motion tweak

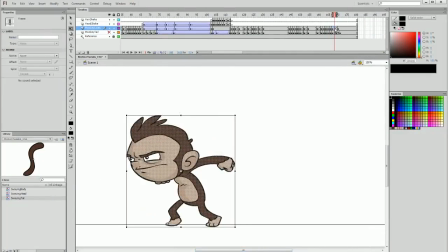And then our very last motion tweak is when he lands on the ground.
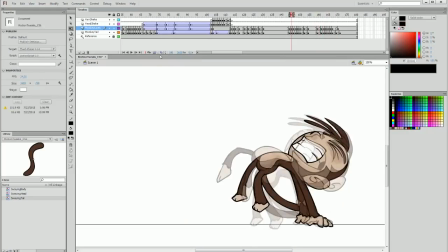There is something that I've neglected to do, and that is the fact that I had the tail layer off when I've been making these manipulations.
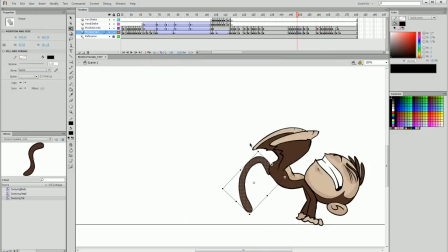So that's slightly embarrassing. So I'm just going to have to go through and edit that now and make sure that they're tweaked and somewhere in the middle.
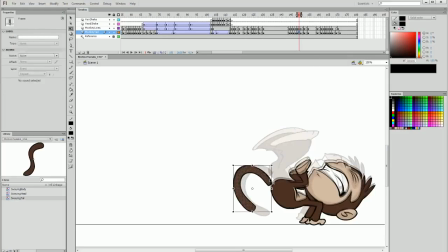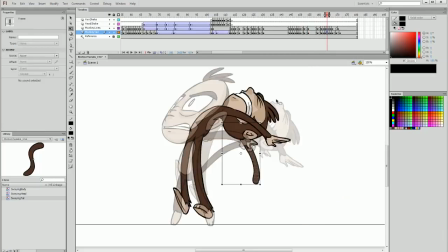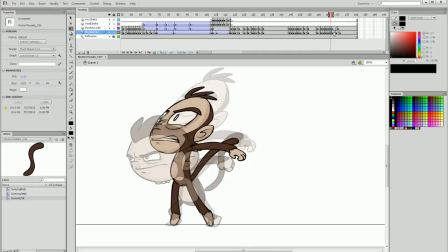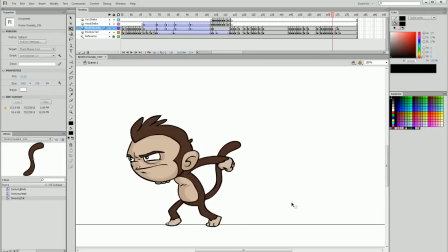And then finally we reach the end here. Sorry about that little mistake there. And then I'm going to add a final little bit of bounce to our last frame here. And I'm simply going to do that by moving this middle duplicate keyframe that I've added and just dragging it between these two frames.
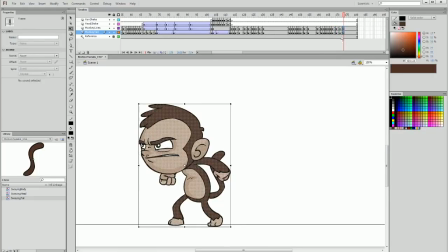And then on the very end frame, I'm going to create a duplicate 2 frames later, and then on the frame previous just skew it slightly out.
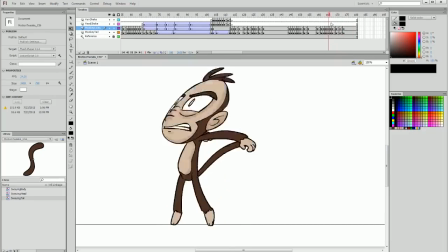And now that should add some bounce that softens the blow a little bit. And that, ladies and gentlemen, should be finished.
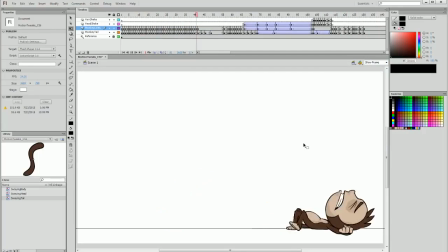So I'm going to play it from the beginning and see how that feels. That seems to be a lot smoother.
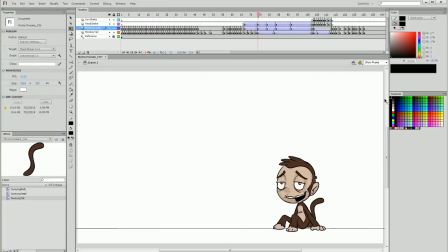Everything is on singles for the most part. We sort of cheated to achieve that, but we get the exact same effect, and it's very satisfying, and we have a lot more impact to the physicality of the motion of our character with our little
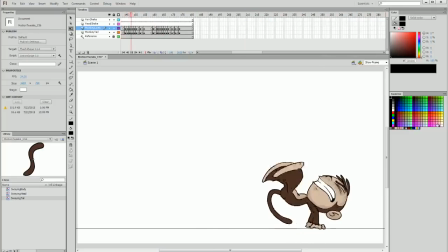bounces and our slowing down to stops and accelerating into movement.
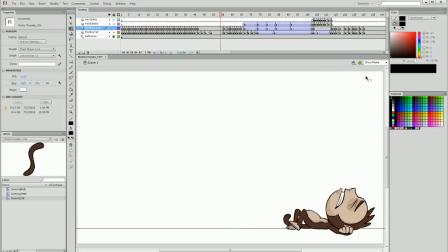And that brings us to the conclusion of our entire frame-by-frame section,
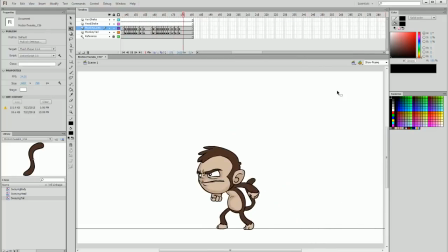where we created a fairly intense action-driven character motion.
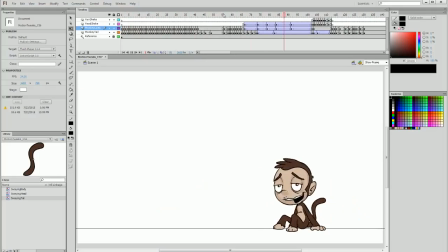So I hope that through these tutorials, though they have been lengthy,
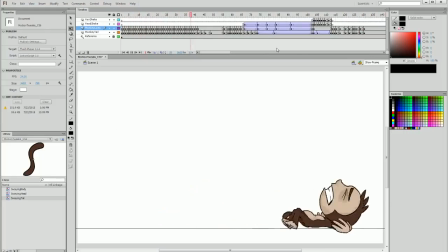have provided enough detail and insight for you to be able to apply some of these principles of animation and techniques to your own animations.
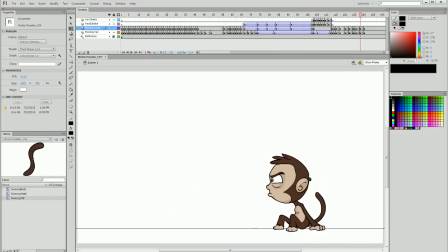Thanks for joining and supporting my work, and I'll see you in the other